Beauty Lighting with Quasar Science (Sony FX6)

How's it going guys? I'm Robert from Machado Visuals and here's a quick lighting breakdown from a recent passion project.
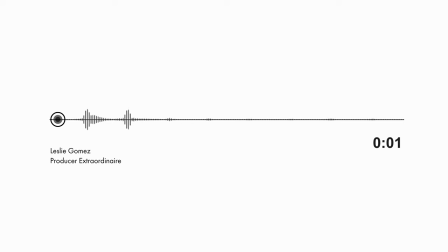[0:13]
And to tell you a little bit more about the creative direction, here's Leslie. So the goal was really just to capture a few different vibes, moods into like a moving image.
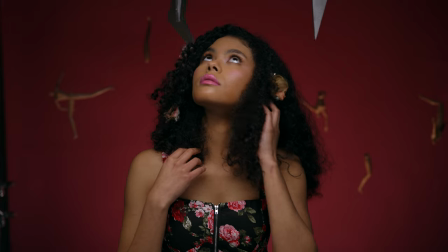[0:21]
The reason I wanted to do Kiana with the Barbie doll background was just to like kind of juxtapose
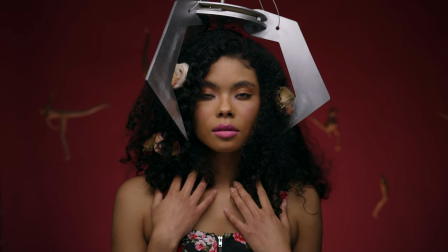[0:28]
the Barbie Karen world behind a girl that's like super naturally pretty and unique.
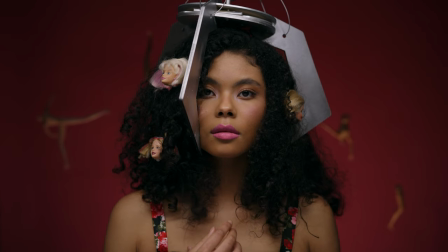[0:35]
I guess try to capture what it feels like to be taken from that and having
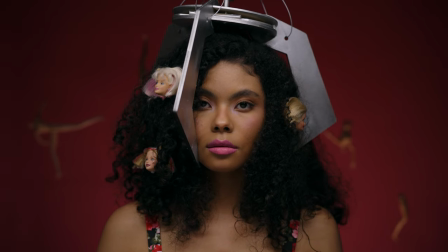[0:40]
something could try to take you away from your natural beauty and force you into the Barbie world.
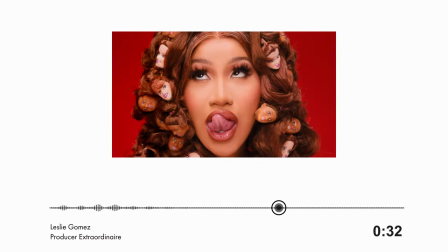[0:46]
Well there was one reference particularly was Cardi B's music video where she has the Barbie dolls in her hair.
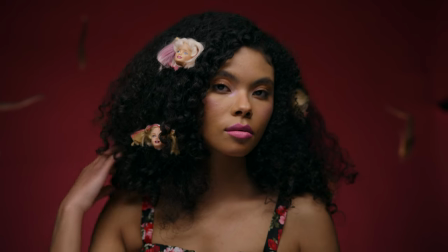[0:51]
That was a big inspo for me and then the claw came from Noelle Calizo.
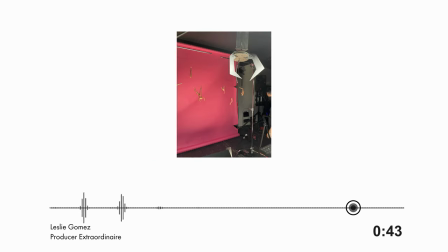[0:56]
So he is an art director in Vegas. He got his friend to laser cut some pieces of wood.
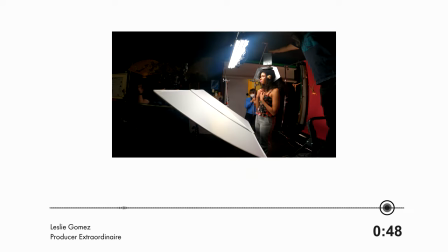[1:02]
He scaled them up, cut them out, and then we spray painted them. As Leslie mentioned, we were looking to capture something more along the lines of a moving portrait that could serve as a standalone piece. We didn't have an extensive shot list or wanted a bunch of different setups. We just wanted a couple of dope looks to get the creative juices flowing. Now, this was a super bare bones crew, so I didn't have anyone running BTS. So apologies for the rather dull footage.
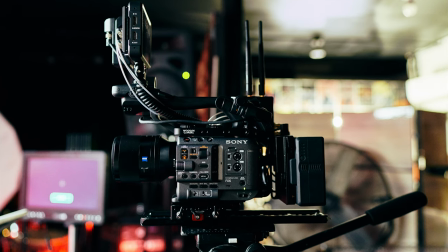[1:26]
For camera, I decided to use the FX6 because it was able to autofocus while in slow motion.
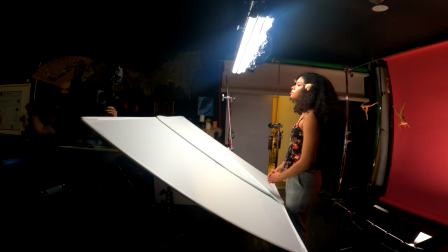[1:31]
Leslie mentioned she wanted subtle dolly moves, so pulling focus manually wasn't really an option because I needed it to work without having to think about it.
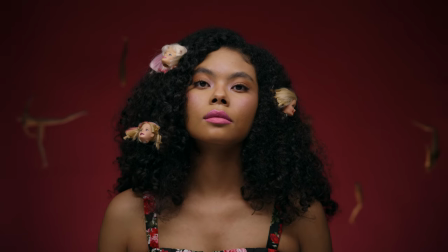[1:39]
I wanted to spend less time worrying about if the shot was in focus and spend more time focused on talent and composition.
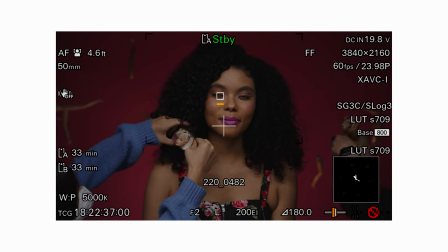[1:44]
I used the Sony 15mm 1.4 from Zeiss, which is one of my favorite Sony lenses,
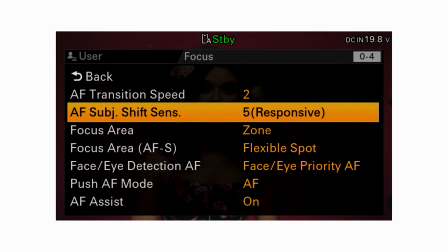[1:49]
and I used a pretty slow autofocus transition speed so that pulls were slow and smooth.
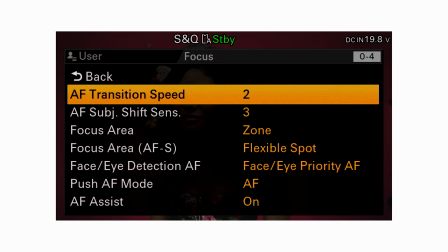[1:54]
focus didn't hiccup a single time throughout the entire shoot and to me looks completely organic.
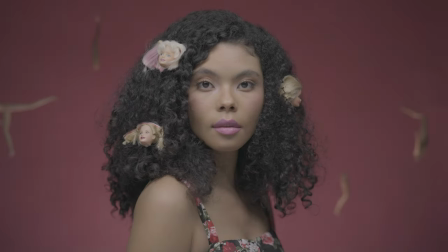[1:59]
I rated the camera at 200EI for a squeaky clean noise floor and because there weren't a lot of highlights in our scene.
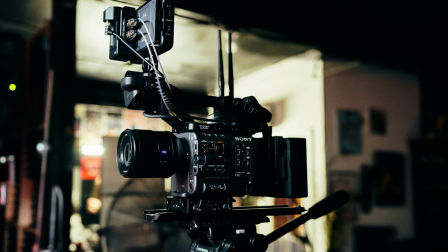[2:06]
The FX6 is quickly becoming one of my favorite cameras because operation is super snappy in such a tiny little body.
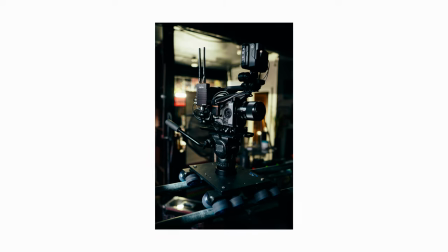[2:12]
Without the grip on the side it's quite literally a mini FX9 and I love being able to rig it out and still have a lightweight package.
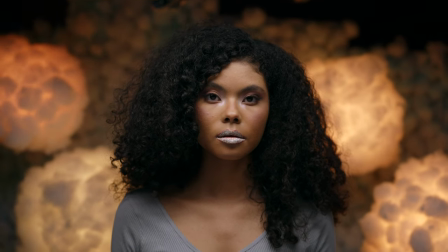[2:19]
I will say though a quirk I ran into was that you're not able to preview your exposure indexes during playback. You technically can, but the indexes are stuck at their default values, not what you've actually programmed into your camera.
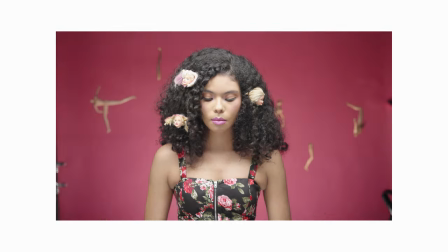[2:31]
So even though I was shooting at 200 EI, I was only able to monitor at 320 EI during playback,
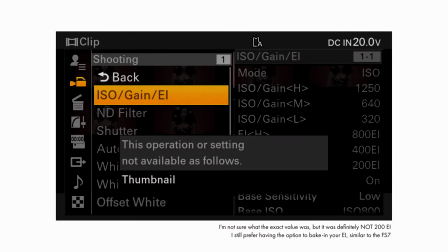[2:35]
so everything looked nearly a stopped brighter when we were reviewing footage on set. Come on, Sony.
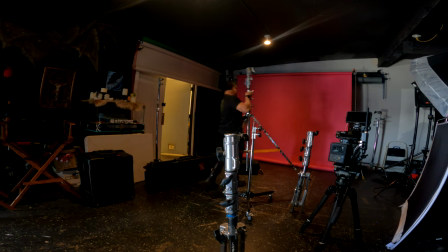[2:41]
Lighting was pretty minimal. I knew we wanted to light from overhead, so I needed to use a low profile fixture that was able to accommodate relatively low ceilings.
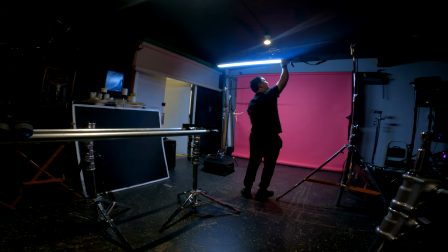[2:49]
I I ended up going with Quasar Rainbows rigged slightly overhead, and this is also known as butterfly lighting and is a general go-to for most beauty setups.
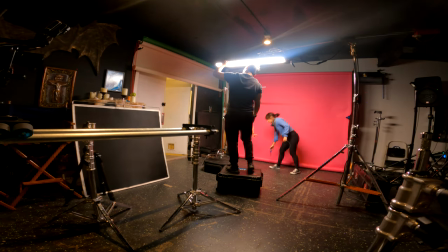[2:57]
To rig this, I set up a combo stand with a junior boom since I wanted to use three tubes as opposed to one for a slightly softer source.
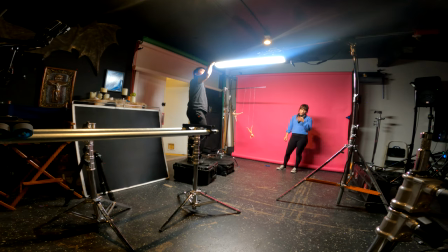[3:03]
I daisy chained each fixture with RJ45 cables and set the tubes to lead follow mode so I could control each fixture from a single tube.
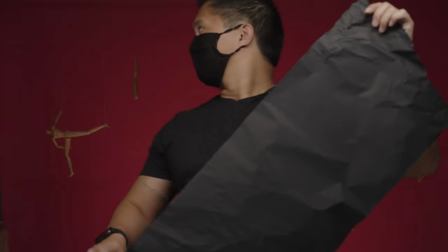[3:11]
I added a bit of black wrap to the edge of the fixture to control spill and avoid additional shadows on the backdrop.
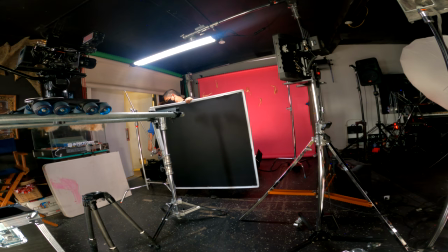[3:17]
For Phil, I used a 4x Ultra Bounce just under the Dana dolly to give a little bit of slight lift to the shadows.
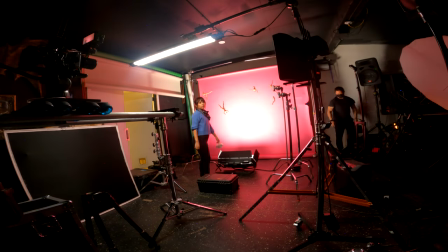[3:23]
To light the background on the first setup, I stuck the Rotolite Titan X2 on the floor pointing up towards the backdrop,
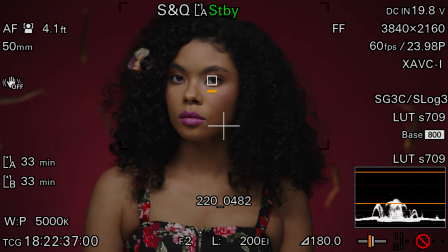[3:29]
which gave the suspended Barbies an ominous feel and also gave the paper backdrop a slight vignette around the talent. I'm actually in the process of reviewing this beast of light and it'll be out soon.
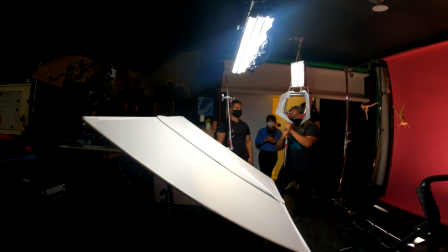[3:40]
To lower the claw, we just used a C-stand and slowly lowered one of the stages while Noelle activated the arm.
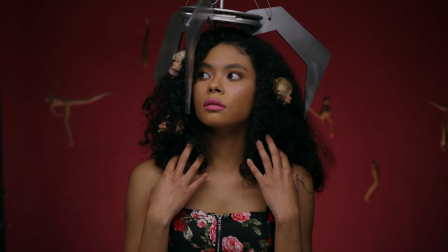[3:45]
It didn't lower as smooth as we were hoping for, but it actually had this scrappiness that we were actually pretty happy with and reminded us of how janky claw machines actually are.
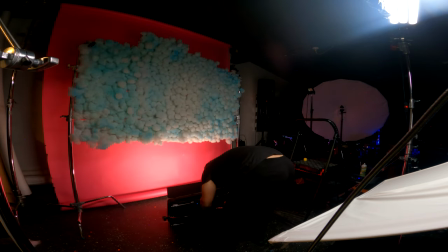[3:54]
For the second setup, I actually took away the background light and added Aputure MCs into the clouds Leslie made from Trinaballs.
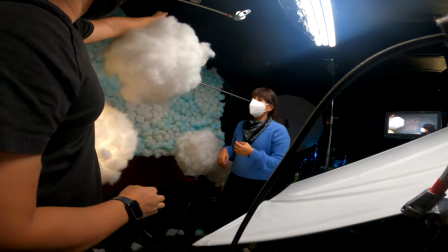[4:01]
I used the Sidus Link app to control the fixtures and set up the lighting effects. I really, really dislike using apps to control equipment, but the Sidus Link app is actually really well designed and really, really well suited when using multiple fixtures.
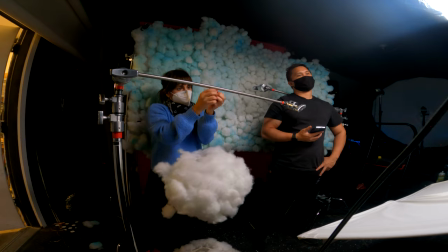[4:14]
In my opinion, Aputure's lightening effect looks really cliché,
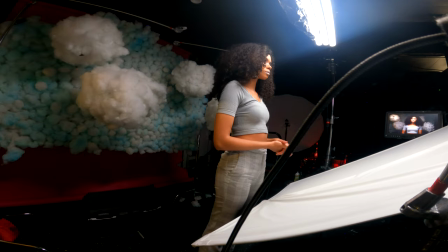[4:18]
so I opted for the pulsing effect instead, which fit the overall feel a little bit more since we were shooting in high speed.
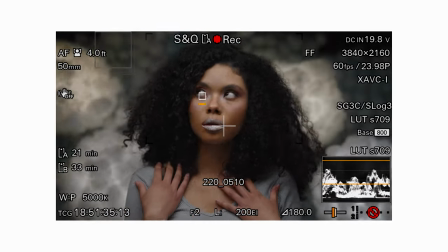[4:23]
I set the color temperature slightly differently per fixture to give a little bit of variance and triggered each effect independently so that they wouldn't be on the same cycle.
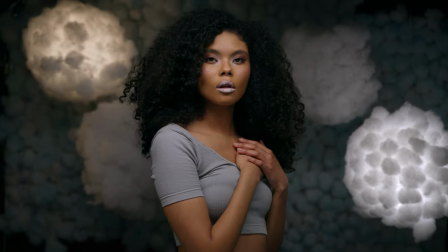[4:32]
Since we had these illuminated floating clouds, we didn't really need to light the background since it sort of served as our base layer that tied all the clouds together.
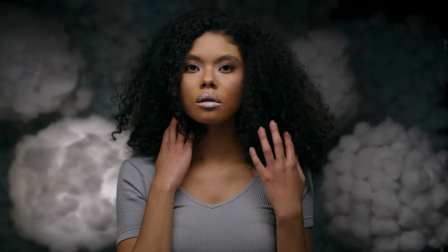[4:40]
Also, whenever our clouds pulsed with light, it was able to interact with the background and gave for a really interesting look.
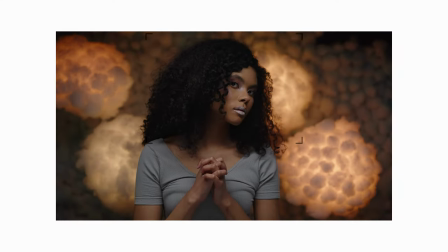[4:46]
After we were happy with what we captured, we set the lighting effect to fire and got a slightly different look and that's the basic gist of it.
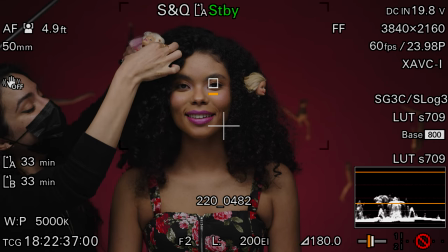[4:53]
Hopefully this video is helpful in some way. Shout out to our makeup artist Angela for absolutely killing these looks and Noelle for building the claw and letting us use this studio. I really love working on low-key projects like this because it's really easy to go through the motions with regular work, So it's really important to just get away and do something creative that feeds the soul. I'm thoroughly enjoying the FX6. I had planned on using this camera exclusively for YouTube, but I'm enjoying bringing it out on my actual work so much that I might consider just getting a second.
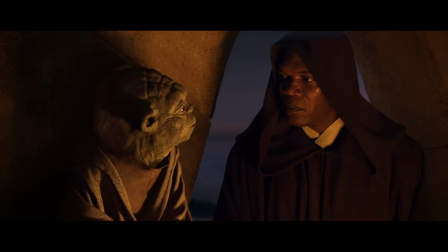[5:20]
I like my cameras how I like the SIF.
Always true, there are. No more, no less.
If you have any questions, obviously feel free to leave them in the comments below. Thanks for watching, and I'll see you in the next one.